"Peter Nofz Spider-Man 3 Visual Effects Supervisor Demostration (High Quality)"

Next thing I want to talk about is our goo, our symbiotic goo.
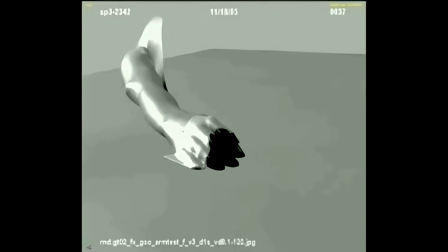[0:05]
And the goo, we normally try to get away with the simple and easy things. So these were like really the very, very, very first crude tests on what goo could look like, and nobody definitely liked this.
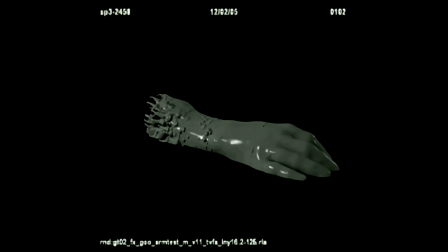[0:17]
And we tried kind of procedural approaches, which basically means we tried to kind of let the computer do most of the work. But once again, this did not really have for Sam what he was looking for, which was like something much more kind of
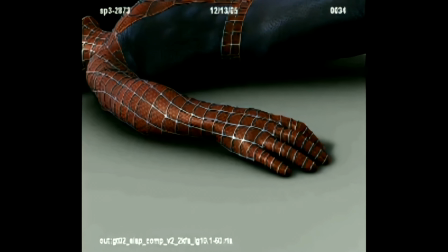[0:30]
animated, menacing, intelligent, smart, and ultimately violent evil.
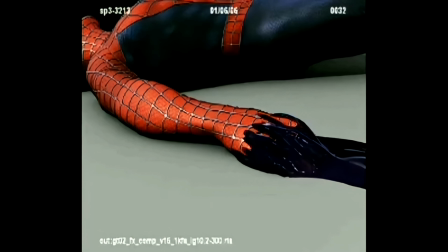[0:35]
So all of these early kind of tests were not very well received.
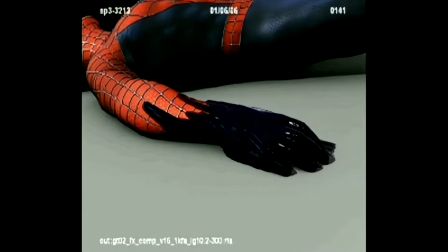[0:39]
But I mean, we normally try to do them anyway because, I mean, this is the simpler way of doing things. So what Sam wanted was something much more handcrafted, and that's when Spencer started working with these,
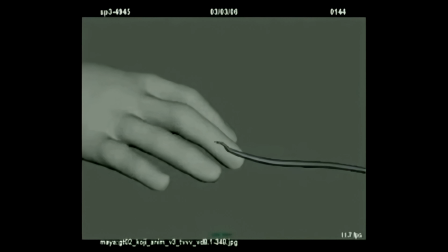[0:52]
we call them worms at the beginning, and we started building a worm system that would allow us to kind of, do something much more complex.
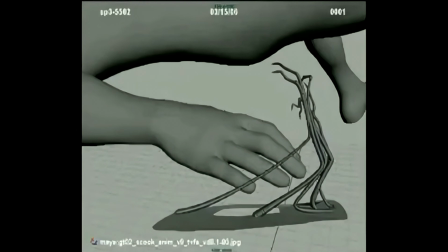[0:59]
But I mean, with this, it was clear that we can hand animate this any possible way that anybody could want, and I think these were our first kind of, attacks where like this worm system attacked the hand. And once again, Sam had given us this directive.
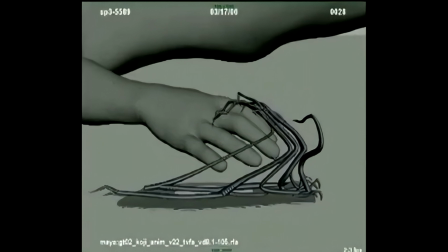[1:14]
He wanted to see the first goo shot where, like, the goo attacked Spider-Man laying, and it would attack his hand.
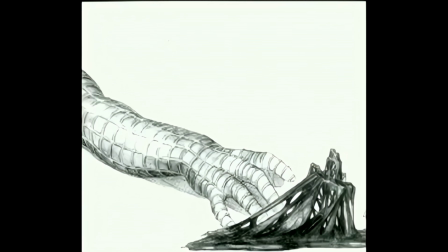[1:22]
Then we had E.J. Cuizor basically kind of give us some conceptual drawings,
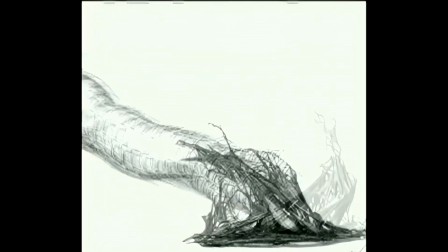[1:26]
and these kind of helped tremendously to kind of define actually what we were really kind of trying to achieve here.
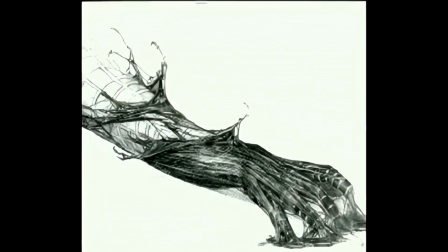[1:34]
And once we had these drawings, obviously the next problem became how do we get from drawing 1 to drawing 2 and still have this look like, great animation.
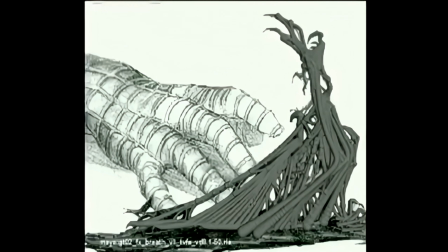[1:43]
And once again, Spencer did an amazing job at kind of, pounding at this. First thing we normally do is kind of match the drawing.
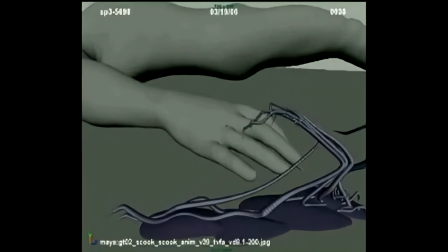[1:50]
Does our worm system actually kind of, can we match a drawing? And we could.
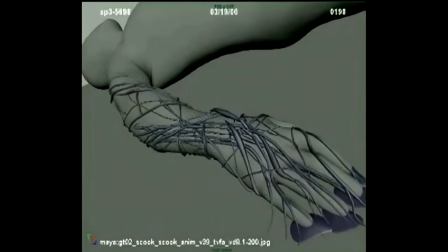[1:55]
And then, we started kind of, seeing if we could kind of, get from one drawing to the next and still kind of have this look like something,
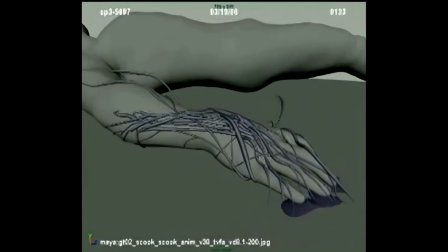[2:04]
intelligent and menacing.
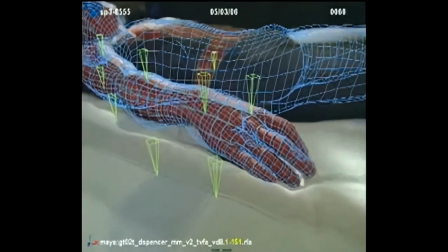[2:08]
So here we've added already kind of membranes and kind of secondary stuff, and Sam liked this so much that he decided to actually put it in the movie, so he shot the scene for us. And that's when we need to normally match move the scene.
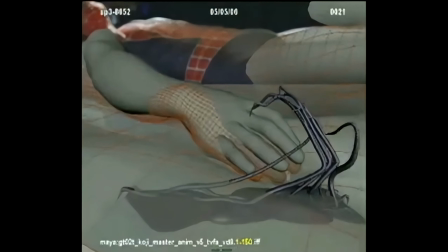[2:20]
And, the match movers are the unsung heroes in this process because all of these match moves needed to be very, very accurate.
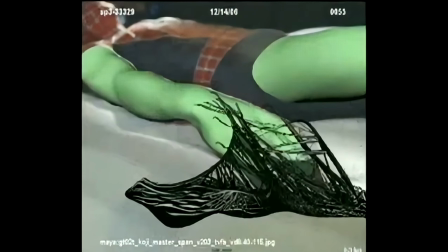[2:27]
So if they're not accurate, you could basically see the goo kind of go through areas.
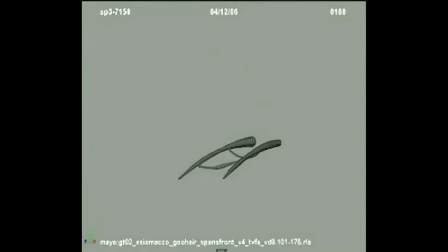[2:32]
So obviously we didn't want that. We had another team, rather than our character animators,
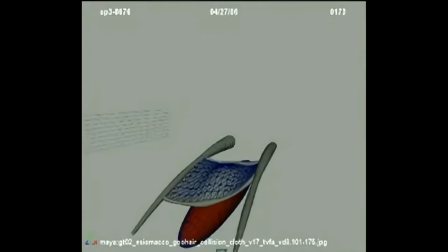[2:37]
work on kind of these little simulations because we wanted the goo to also kind of, be physically accurate.
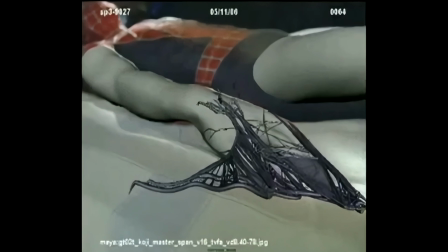[2:45]
So these were like basically little tests that we did to kind of, make, once again, the goo much more complex.
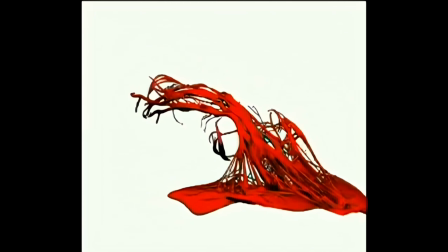[2:52]
And here we're beginning to kind of, render our goo already with the membranes, with the dynamics, and with all of that stuff kind of in there.
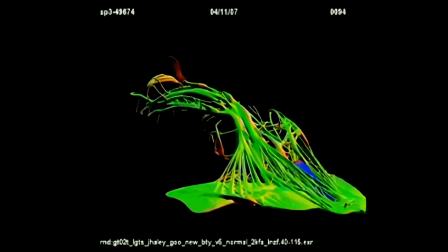[2:59]
And these are like all kinds of interesting looking rendering passes.
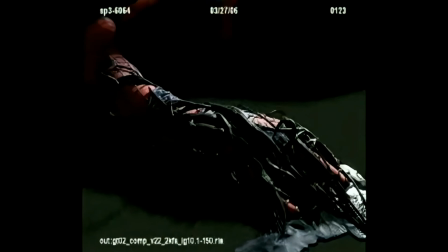[3:04]
And here were like our first kind of renders of the goo, and once again there was still lots of problems with texture maps, sizzling, and all that kind of stuff.
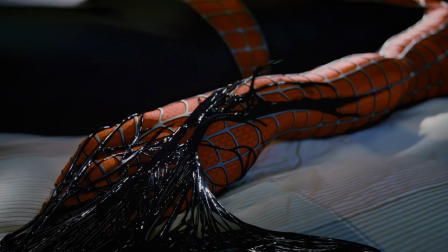[3:11]
And many, many weeks later we ended up with this kind of look here at the end, and that's kind of, I think, the shot as it is in the movie.
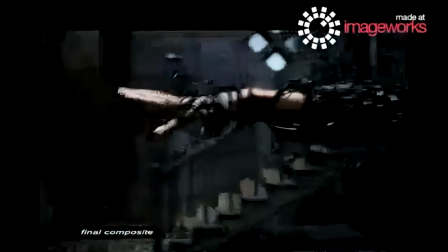[3:21]
Here's a much more complex shot. I mean, this one compared to the last one is probably like 5 to 6 times more difficult.
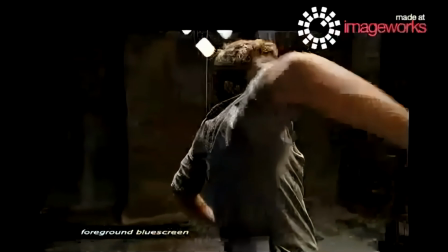[3:28]
But the steps are mainly the same. So this is the plate that Scott kind of helped get us on set.
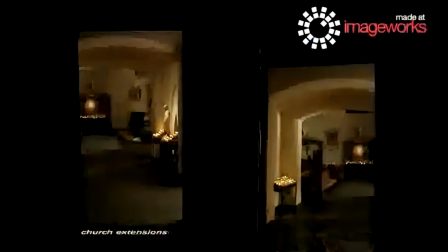[3:36]
And this was all done on a Sony lot. And the church was filmed, I think it was filmed downtown somewhere.
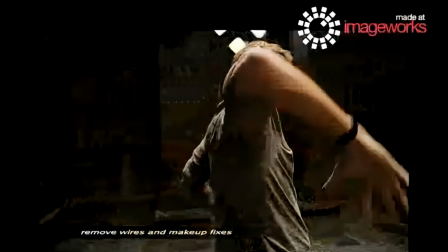[3:44]
And then we kind of painted the wires out because we were sure we're not going to use those.
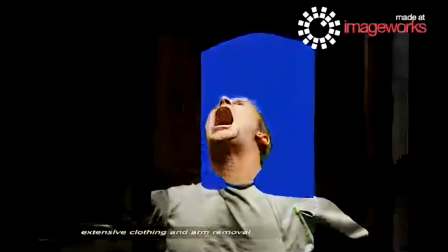[3:51]
And then we decided also to kind of paint some of the body out because we knew that ultimately the kind
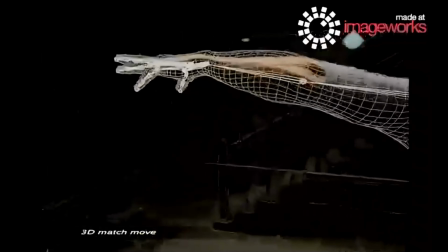[3:57]
of Venom costume was going to be behind that and that it was going to be more painful to keep that stuff in there.
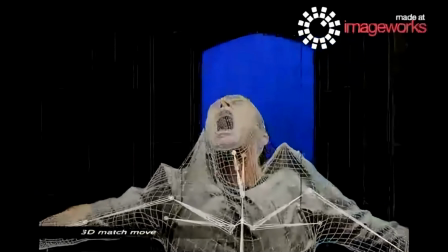[4:03]
So here's now our match move.